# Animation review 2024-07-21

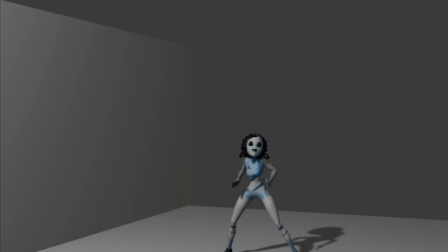0:00 Okay, let's do a first watch. I haven't seen this before. Um, volleyball.
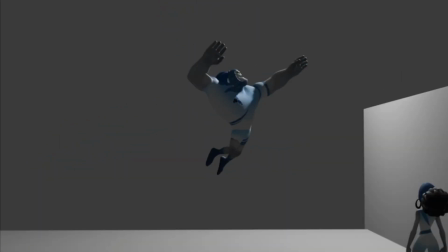0:06 Okay.
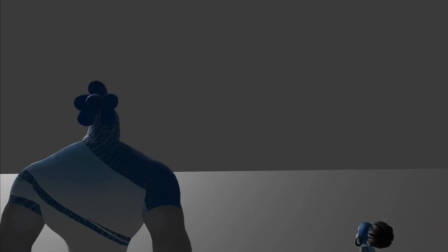0:11 Okay. So first, I'd add an establishing shot at the beginning, just to position the characters.
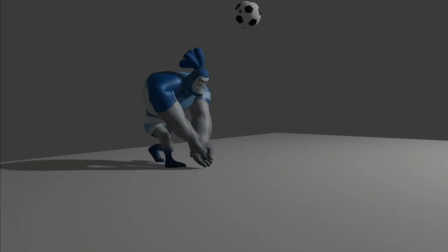0:20 Um,
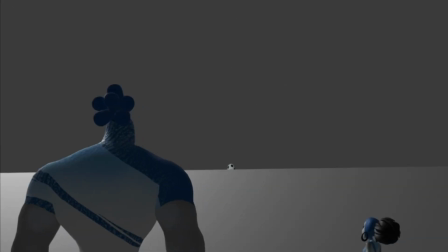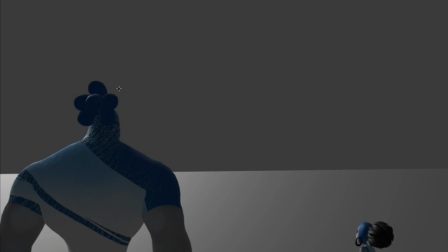0:27 because you don't really have time to uh, register what is happening in the shot before the action even begins.
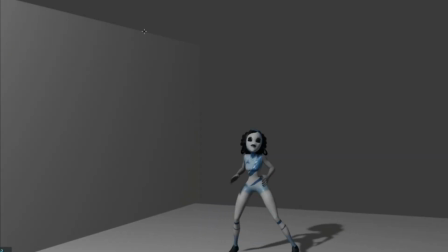0:40 This wall, I'd remove it. Uh, it's very weird on how it interacts with the volleyball court. You don't usually have these walls next to the volleyball court. Um,
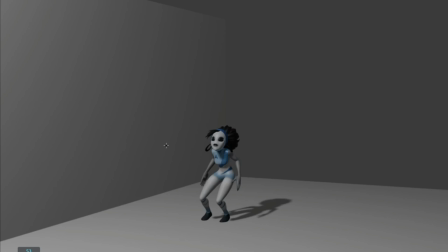1:00 oh, it's the net. Yeah, I'd actually just model an actual net because this is very ambiguous.
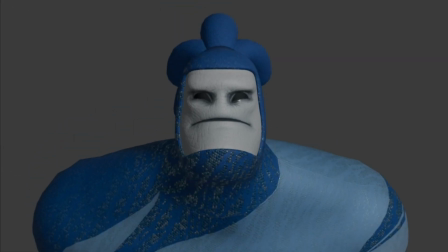1:10 Okay.
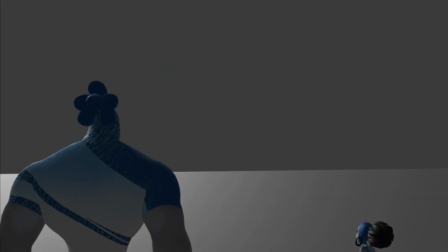1:14 Let's say even here you could forego the establishing shot just if you took the time to model a net in Blender or just downloaded a net. You would very clearly understand uh, what's going on. Um,
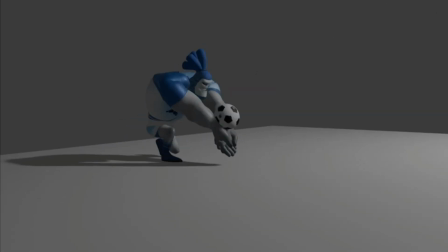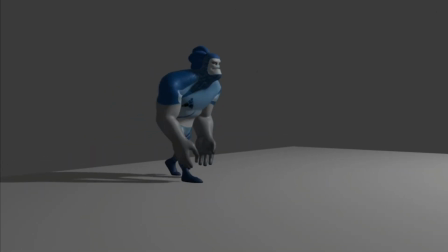1:41 here,
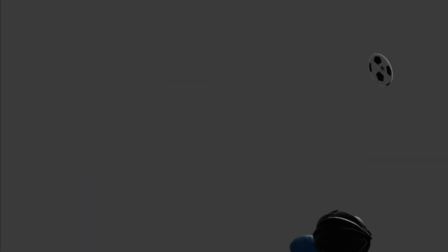1:46 the camera here. Uh, she goes into frame, and it makes it very jarring.
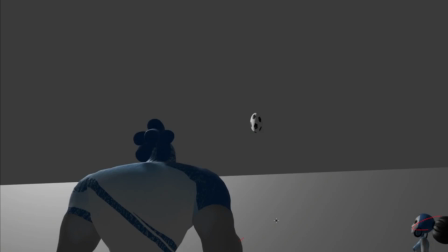1:55 The transition. She goes from here to here. It's hard to follow.
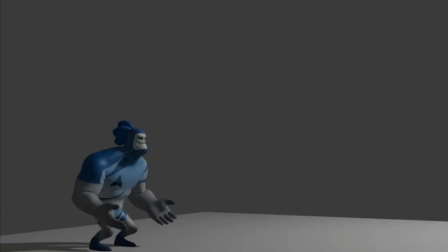2:01 Uh, I cut out a frame here. The camera shake starts way too early.
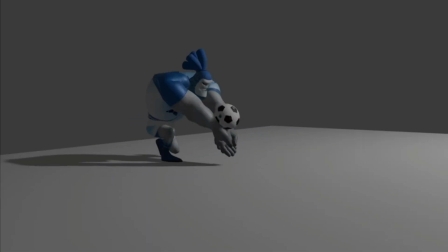2:10 Uh, I wouldn't even add camera shake. It's not. The intensity should go up and up, and right now it kind of goes like this with the big smash.
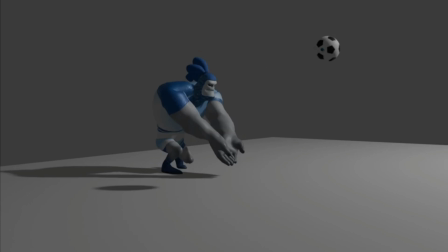2:25 So it's a bit, the progression doesn't quite work. Um, I'd already have his hands positioned like this because the ball's coming in,
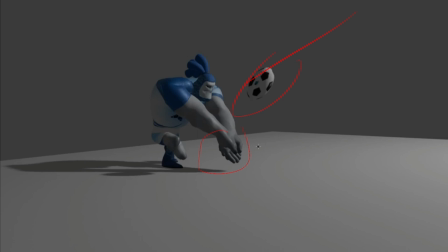2:40 and you're looking at the ball, and then you also have to look at the hands at the same time. So I already have the hands set up in place, and him looking at the ball.
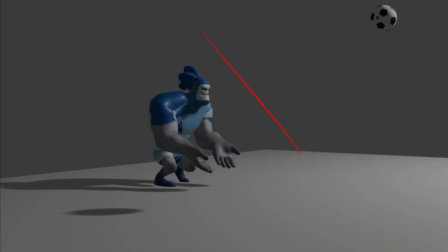2:54 Uh, yeah, I keep his eye contact on the ball.
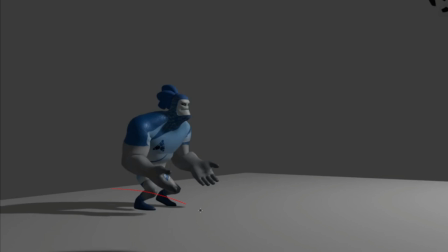3:01 Uh, I'd have him move forward, so there's more action happening.
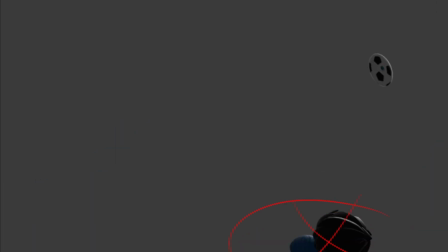3:08 Um, so move forward. I delay the ball.
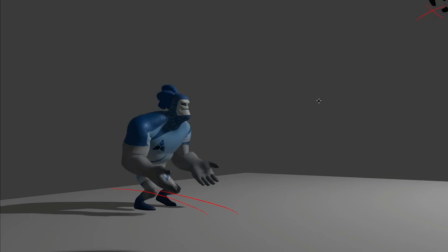3:14 The ball doesn't have to be accurate to space time. You can just delay the ball or rewind the ball in space when you do your shots.
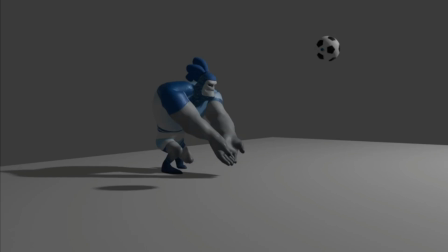3:23 It doesn't have to be continuous. Uh,
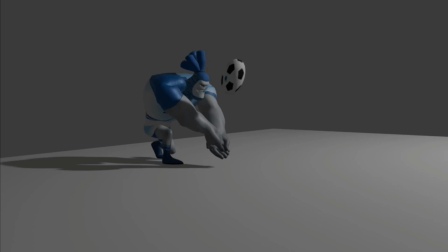the ball kind of stops here. The Oh no, okay.
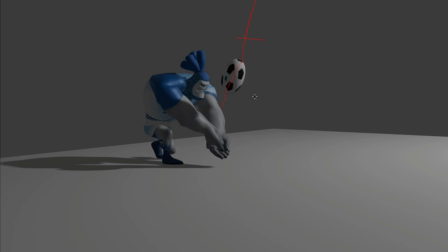3:49 It's going like this, and then it's changing direction just a bit to be just enough to be noticeable.
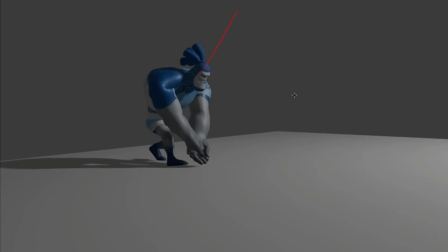4:03 Have him look at the ball or look at his teammate, so we can position ourselves in 3D space, or still have her in frame here.
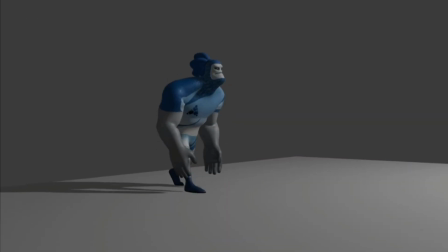4:16 Um, so it's easier to when we cut here.
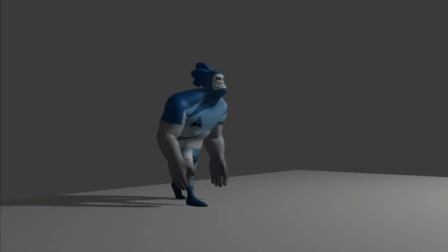4:22 It's easier to understand what she's doing.
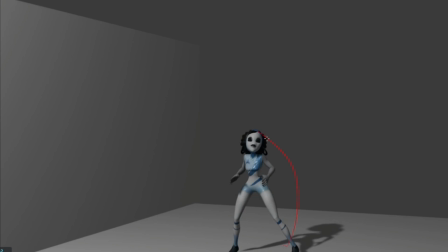4:28 Maybe have this pose here, right here.
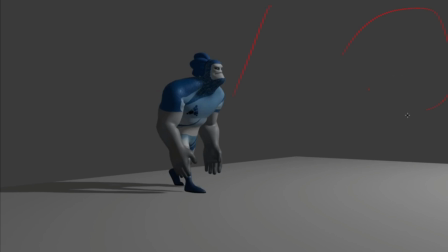4:33 So when the ball is going up, she would her head would kind of look up.
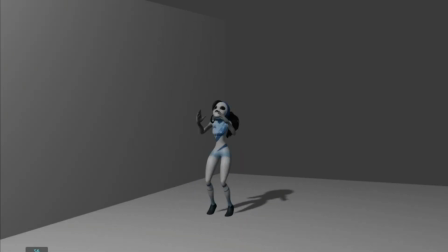4:38 It'd be easier to position herself. Here, here tweening, the pose is the exact same on both sides.
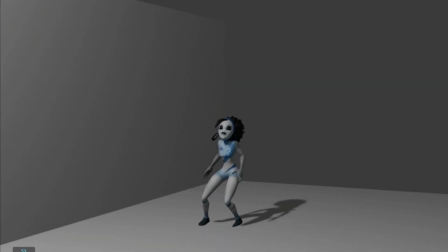4:48 I'd have her jump as she's moving laterally to the side, so she get more of a diagonal pose in the air.
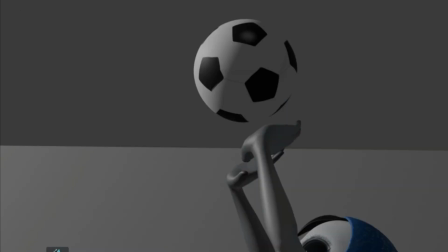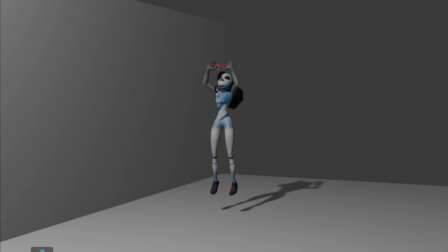5:08 So we cut on movement here. When you cut, you don't cut at the full extension of the pose.
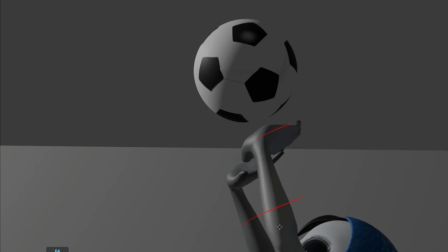5:16 Like here, you'd still have some distance to cover to reach the ball. So instead of cutting here, you cut when her hands are here, and then the hands. You'd redo the same action just so it really registers.
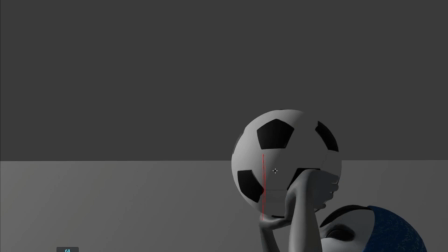5:37 The ball is not that heavy. Also, it's more of a tap. You probably played volleyball at some point.
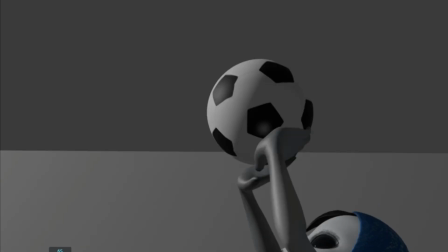5:43 Um, you don't really grab it. You just kind of poke it.
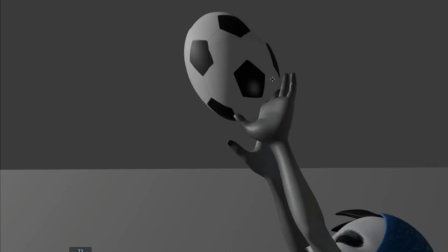5:50 Here, clipping.
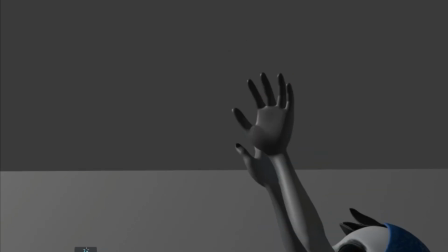Yeah, I wouldn't have the ball stretch like this. Since it's just a pop.
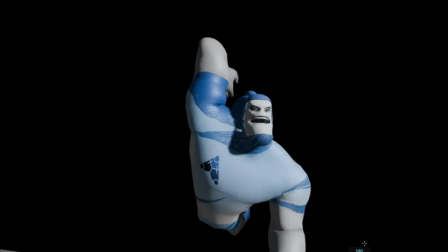6:08 So when the ball would stretch here, I'd stretch it even more here.
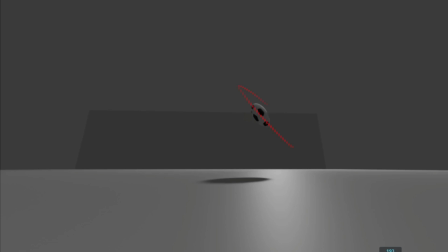6:15 It would feel even more impactful.
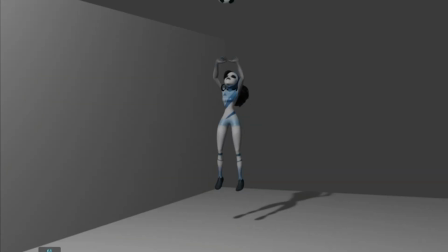6:22 Let's play it here. Oop. The earring here feels very static. I'd scale it down so it wouldn't clip with the rest here.
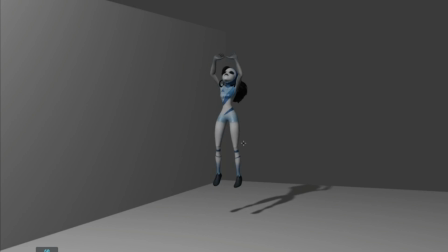6:38 I'm not gonna comment on the pose here because since of the tweening, you'd have to redo all over it.
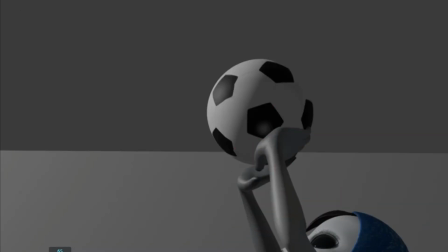6:44 You'd have to redo it all over. But here,
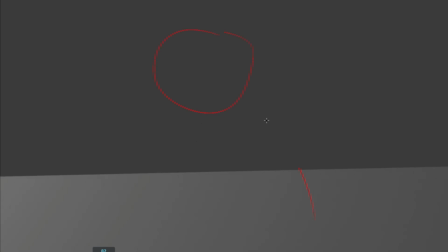6:50 I'd have a shot of the ball right in the air doing the arc, so we can have time to prepare
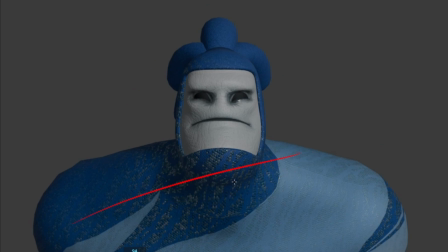7:00 for this shot here. I'd have him turn just a bit and look up, or look down at him even more from the perspective of the ball.
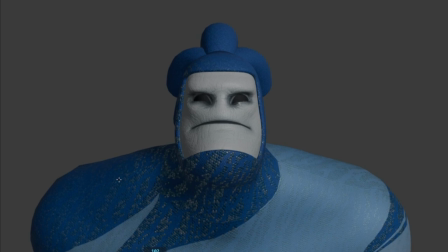7:16 So you'd like track you replace the ball with the camera and look at the guy.
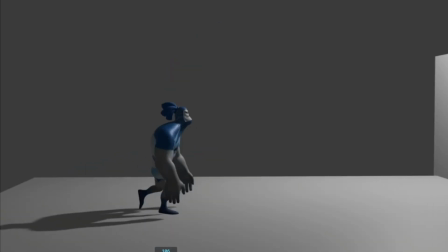7:23 To have the ball coming straight at him.
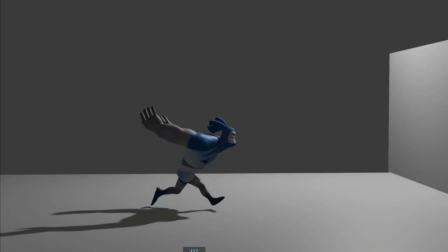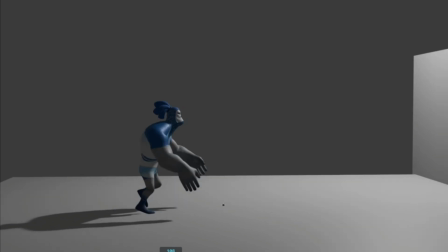7:34 Okay, this is just me. I'd have the camera way lower at like f15 POV or FOV, I don't know. Is the camera 15 millimeters? And have the character like this.
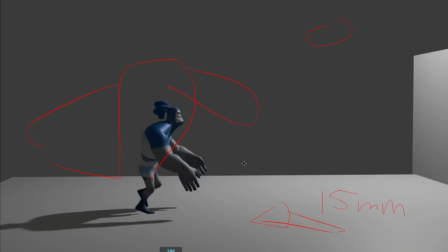7:53 Really distorted. I don't know how to draw this because I'm talking at the same time. And really have the character broken like this. Have the ball coming straight at him, like this. Because, like, in all honesty, this shot is a bit boring.